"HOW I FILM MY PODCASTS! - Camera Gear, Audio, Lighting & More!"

And alright guys, what is going on? How are you all doing? Welcome back to another video on the David Hammond Visuals YouTube channel. Now in this video guys, we're speaking again about podcasting, or how I film and record my podcast, okay? Now if you guys saw the other video, the one I just posted before this one, I'll link it up there. That spoke about my podcast setup, but that was when I am alone, okay?
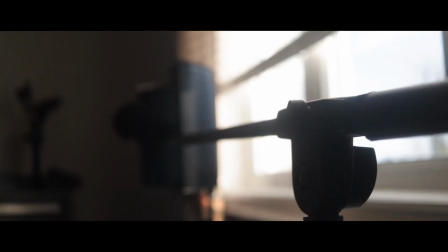21s
So when there's really no cameras recording, I don't have any guests, it's just me, super simple, minimal in my room. And after making that video, it got me thinking, well,
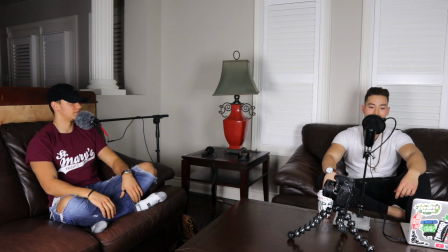29s
I actually have another YouTube channel where it's an entire podcast YouTube channel where I sit down with other guests, other creatives, and we speak. It's called Creator Chats, and with that, I have 3 cameras, I have lights, the audio setup. So I thought, why not, I make a video on that for you guys. Maybe just because some of you guys out there want to record a podcast, or at least just understand kind of the behind the scenes of how and why I shoot it the way I do. So nonetheless, we're going to break this video into 3 main sections. That is going to be number 1, lighting, 2, audio, and then 3, camera / composition, where I place the cameras. So with that said, let's jump into number 1, guys. This is lighting. Now, I shoot the podcast downstairs in the family room. If you guys have seen the other videos or the other YouTube channel, I actually have 3 YouTube channels. My personal channel, David Hammond, I use lights, okay?
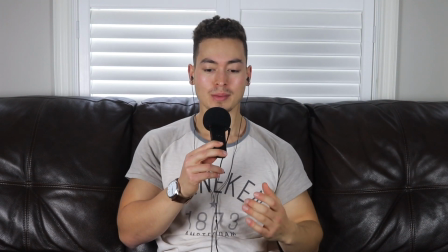80s
It's kind of the same setup as that, where it's just 2 softbox lights and I'm on the couch, except this time, because I have a guest with me, it's a little bit different, okay? We have the tea, by the way. So instead of the 2 lights being directly on me, as if it was just myself, my key light and my fill light, because I have a guest, super simple.
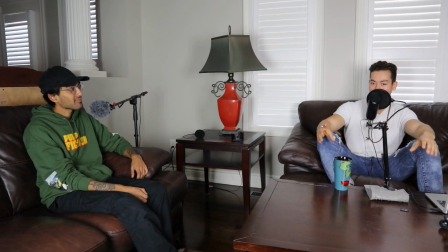100s
All I choose to do is with the 2 lights, I have me and one other guest, I just put 1 light on one person, okay? I don't necessarily use like a degree angle of like which one is the key light, which one's the fill light.
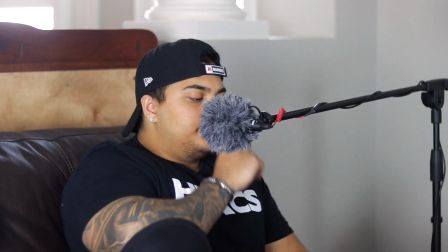112s
They're both pretty even as long as they are positioned in a way where the cameras, when they shine on us, it'll create a nice split lighting, okay? So with that said, let's now jump into number 2. This is audio. So audio for podcasting, guys, obviously it's a podcast. Audio is pretty important. Now I use 2 main sources of mics, or 2 different mics. One on the guest, it is actually the exact mic I'm using right now.
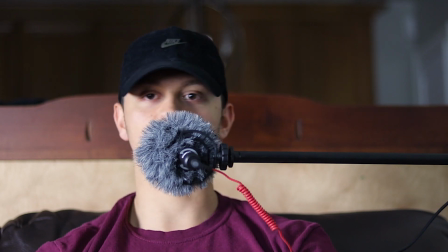136s
It is my boom pole, and then I have my Rode Video Micro shotgun attached,
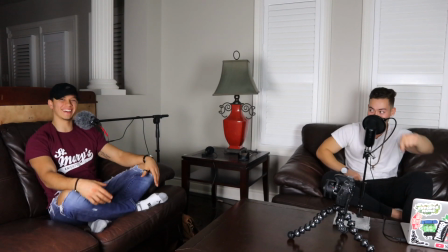140s
except instead of it being outside the shot, I actually choose to keep it inside the shot, and there are a couple of reasons for this.
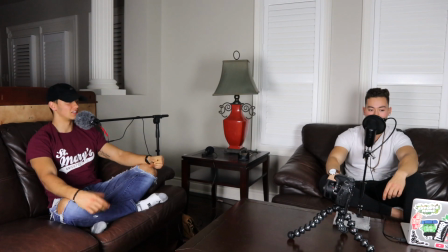147s
One, it just looks cool. I personally love for podcasts for there to be a mic in the shot.
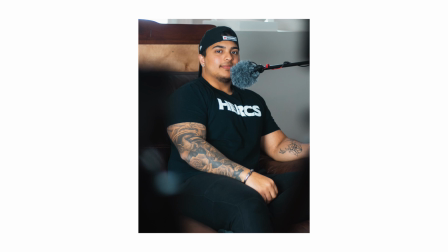152s
It just looks very it looks very creative, it looks very professional in my opinion too when you're going for that look.
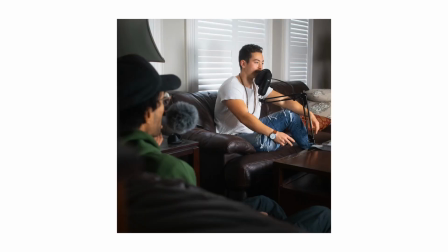158s
And B, the reason it's closer is so it can sound better, okay? Now this audio is not bad, but the microphone, because it's outside the shot, it's not going to sound as good, all right? I would never use this exact audio for a podcast. It's just not ideal. So what we do is I bring the boom pole down and I position it right outside their mouth, so the audio not only sounds amazing, but it looks really cool as well. Now as far as my audio source goes, I use a USB mic, okay? So this is super simple.
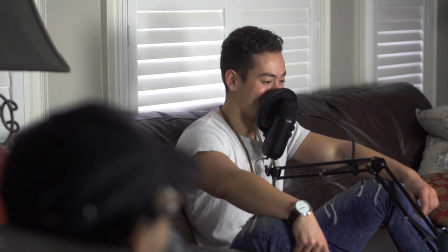184s
It is just a microphone. The one I have is a Blue Yeti that you plug into your laptop, a USB mic, that's what they'd call it. And it records or runs directly to my laptop. This mic is amazing.
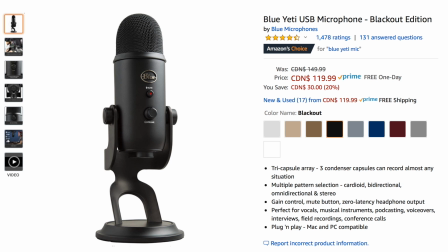196s
I got it on Amazon. It was actually like the first mic I got. It was probably around $200 Canadian. I got this years ago.
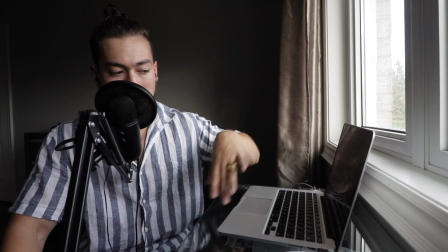201s
I love it. It's an amazing podcasting mic that I'm sure a lot of you guys maybe watching this have, and I'd recommend it.
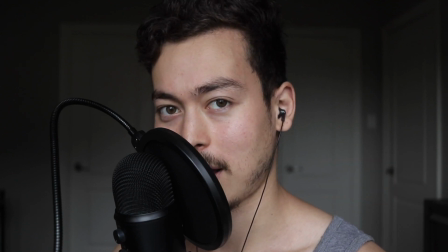206s
I used it for a long time. Now, what I do have with this to make it even cooler and more accessible is, one, I have a pop filter.
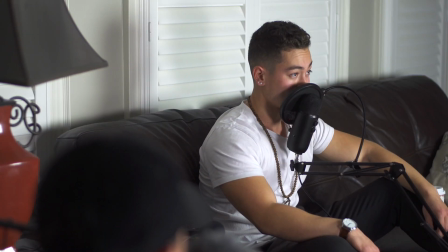213s
So this is what goes just over top of the mic, so it can catch a lot of the high pitch pops and B's and P's and things like that, because that's going to spike on the audio.
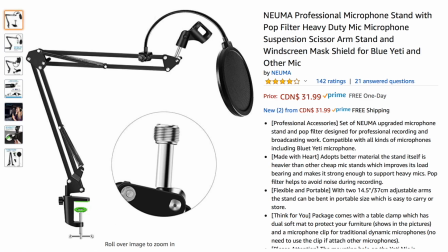222s
And then 2, I have a scissor arm. Okay, now the scissor arm is kind of like a boom pole, except it is a scissor arm.
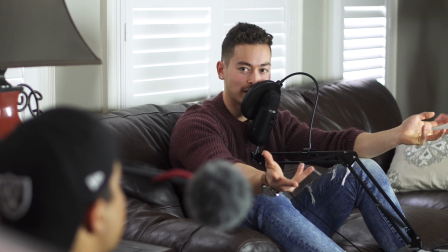228s
It's exactly kind of like how it sounds, like a scissor, where you can control exactly where you want the mic to be positioned, where a boom pole, not so much. Once you set it, it's kind of there. So that's what I use for audio.
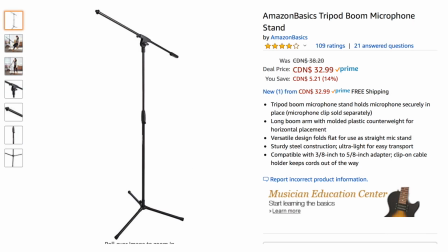239s
Again, a shotgun mic with a boom pole for the guest, and then for myself, a USB mic, the Blue Yeti with a scissor arm and a pop filter. Again, do you guys need these microphones? Absolutely not.